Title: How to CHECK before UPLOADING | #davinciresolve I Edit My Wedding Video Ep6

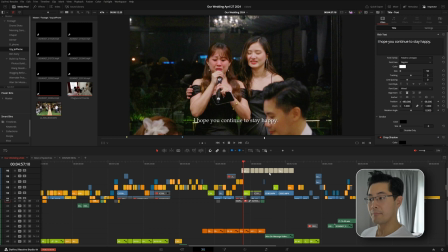(4:03)
So for now, I've only placed embedded subtitles for the words, for the speeches spoken in Mandarin, Chinese,
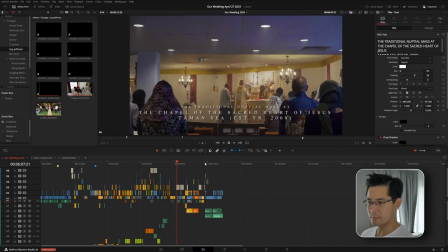(4:17)
and just descriptions for the end credits. Have a think about that.
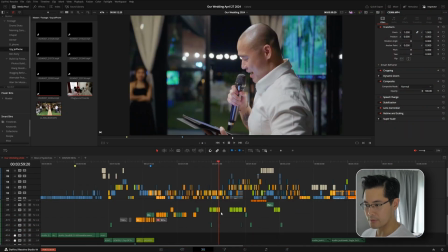(4:25)
After subtitles, then we went down to adding any extra additional sound effects. If you can see the audio layers here, audio layer 12 and audio layer 13. These are the only clips added in for additional sound effects. And the thing about sound effects is you don't want to overwhelm your videos with it just to look fancy. Is it part of a transition so it works well? You gotta listen to it a couple of times to see how you feel about it.
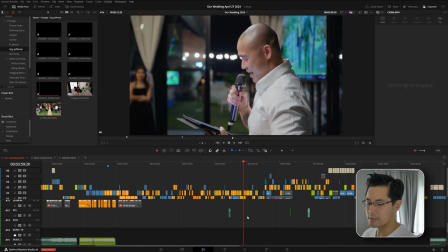(5:02)
And a lot of editing comes down to your own gut instincts and how you trust your own judgment and your creativity into what works, what is good enough and what's not good enough. Because this is your own personal project, right? You are the client. So you should know what you want. Takes a bit of self-reflection there. But this is what I came out with.
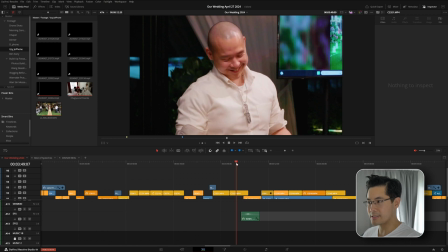(5:28)
There's a swoosh here because this transition here, funny enough, is just the camera movement.
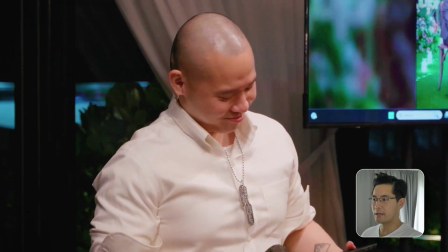(5:35)
The movement of the camera here was a nice transition.
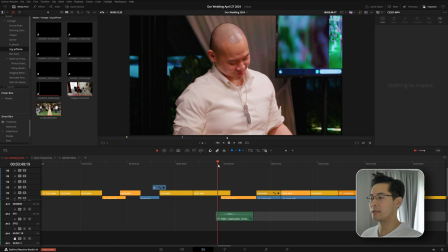(5:39)
I thought it was a nice transition that intercuts between what my brother is actually saying here versus what he's not saying, just expressing himself over here.
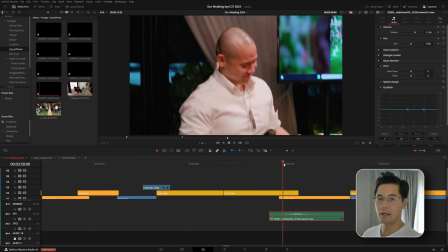(5:48)
So adding this little swoosh, which you may or may not have noticed, maybe if you don't have earphones, you may not notice as much, but if you do, then it's just a slight addition just to add to a movement. That doesn't signify anything big, but it's just something extra I thought just looks cool.
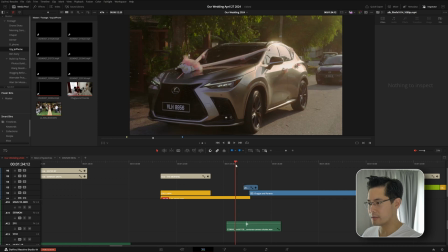(6:08)
I think it works. Other sound effects I've added was a very subtle camera click, camera shutter.
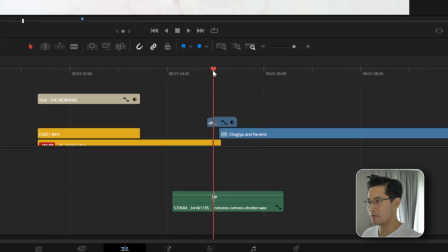(6:16)
It fits well with the overlay, the film overlay grain here
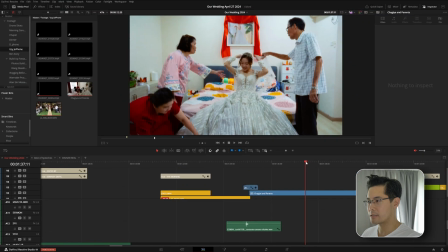(6:22)
for a couple of the stills that I've used for certain scenes.
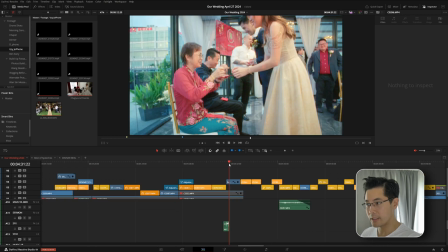(6:28)
This works for here, one. We have another one here, two, and here, three.
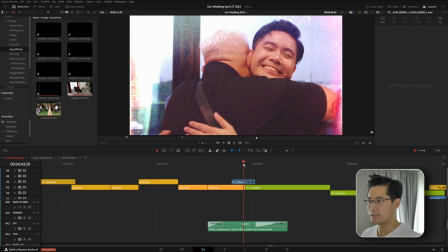(6:34)
This is a small transitional effect to the next scene here.
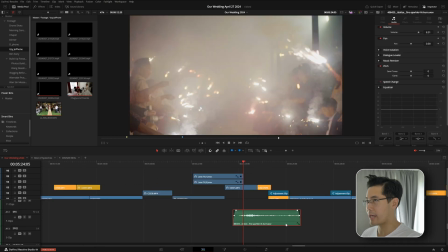(6:41)
And then fourth, this wasn't a camera shutter sound effect. This was sound effects for fire sparklers to match with the context of what's going on here, building up to the fireworks. So having completed this checklist, the last and final stages of your edit should be, and this is something that people don't talk about very often, is actually render testing. And this is the best way for you to know whether your video is going to look good on people's phones, on other people's monitors, depending on how many monitors or screens you have access to, that you can test it out and see if the colors are balanced out well enough and they're not oversaturated or undersaturated on the people's screens. And also your audio. Does the audio sound good, not just through your earphones that you love using, but does it also work well on speakers or other people's TVs?
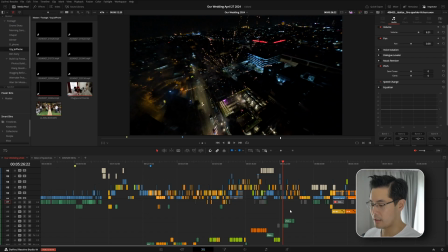(7:42)
And you make those adjustments based on those render testings, which is going to be quite a few. You may be surprised how many times you're going to have to re-render a project just to see if you've got everything ready for the upload. Doesn't always have to be on every video, but a project like this, which requires a bit more detailing on the sound, the image, you want to make it look and sound as good as you can.